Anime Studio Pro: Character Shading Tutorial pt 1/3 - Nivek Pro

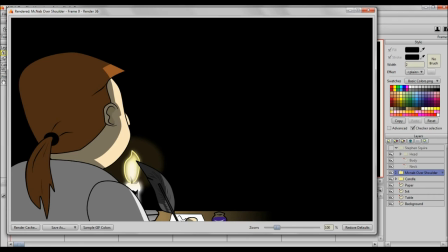499s
It's just that I think a soft shadow look should be saved for something like moonlight or some other soft lighting source. This candle is a harsh lighting source close to the subject. It would give it a harsh light. And this is the effect that I'm looking for. Now, don't get me wrong.
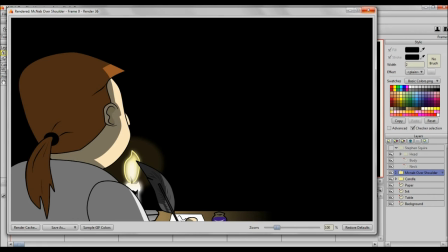518s
This method of shading is not always ideal. It's not ideal for every situation. You'll find some situations where it's going to create some very strange looking shapes. Like if you look right here, this little hook, even though it doesn't look that bad, this is actually the nose. Like it's providing a shadow for the nose.
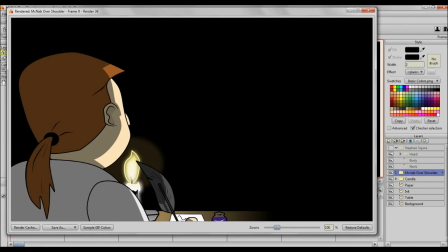538s
Now, you really wouldn't have a shadow for the nose right here on the face per se, but it doesn't look that bad, so we can live with it. But in another rig, it might look completely strange, in which case I would suggest one of the other methods that I'm going to go through in another video.
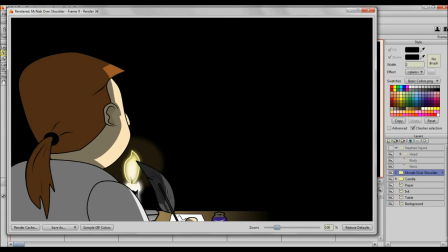555s
So I would say, hey, play around with the shading properties.
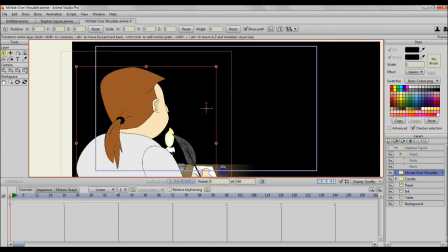560s
You know, a lot can be done with it. You know, I didn't show you what contraction does.
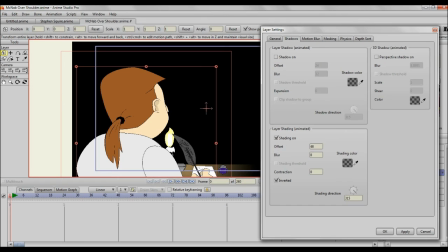566s
Contraction basically kind of, how do I describe it? It kind of helps the shadow spill over a little bit more. Let me put it to an extreme like 40 so that you can see what it does more clearly.
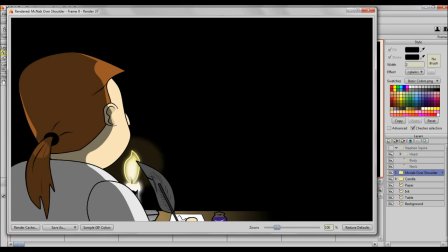587s
It's taking a while to render. Yeah, so pretty much it kind of spills the lighting or the shading a little bit more inward, so to speak, contracts it. But, you know, look at this.
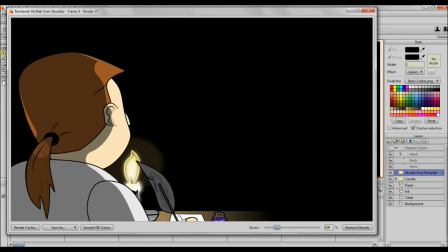602s
It's kind of giving all kind of funky lights from all over. I mean, you could use it if you just wanted to kind of speckle light sources around, but I don't want to do that in this particular case, because as you can see, it's kind of lighting up his ponytail. It's kind of lighting up here, and that's not the intention I want.
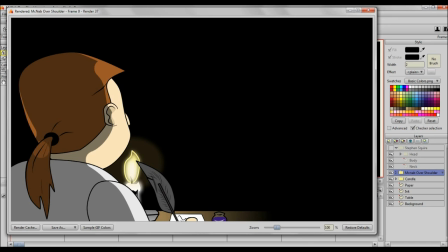620s
This scene, pretty much the candle is the only light source.
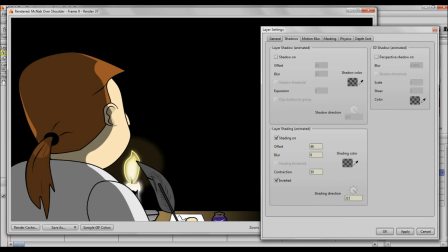627s
And to be honest with you, I've never really played with shading threshold.
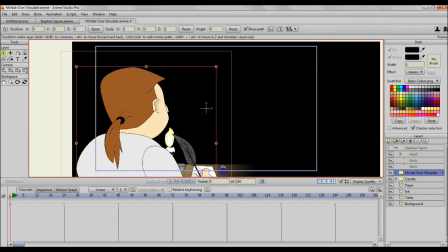634s
So I'll just leave that alone. In fact, I'm not even able to select shading threshold.
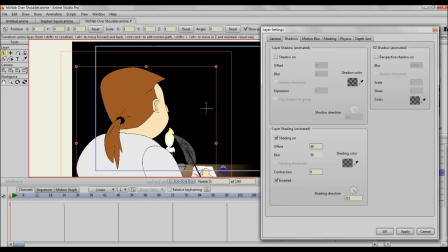641s
I'm not sure why. Maybe if, let me see. No, I was hoping if I put in a blur that something would come up. No, well, yeah, so we can forget about this shading threshold for now. But yeah, that's pretty much it. That's my tip.
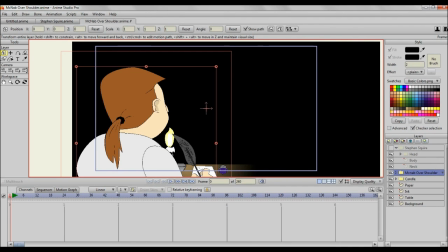660s
Hopefully this comes in useful for somebody else. I find this very useful. I use it all the while in a pinch. And I use the other two methods when I want some more sophisticated looking shading. But of course, those come with their advantages and disadvantages. This method is quick, easy, and painless.
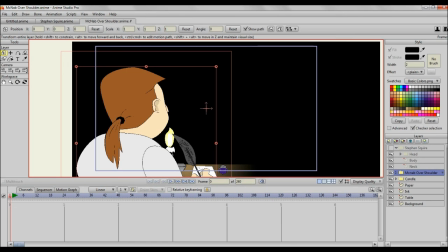680s
And in a lot of cases, the shading even tries to move as realistic as possible. So it even looks like the shading is animated. So it's a very good tool to use. Check it out. Don't underestimate it. So until next time. Be sure to like, share, subscribe, and check out my other videos.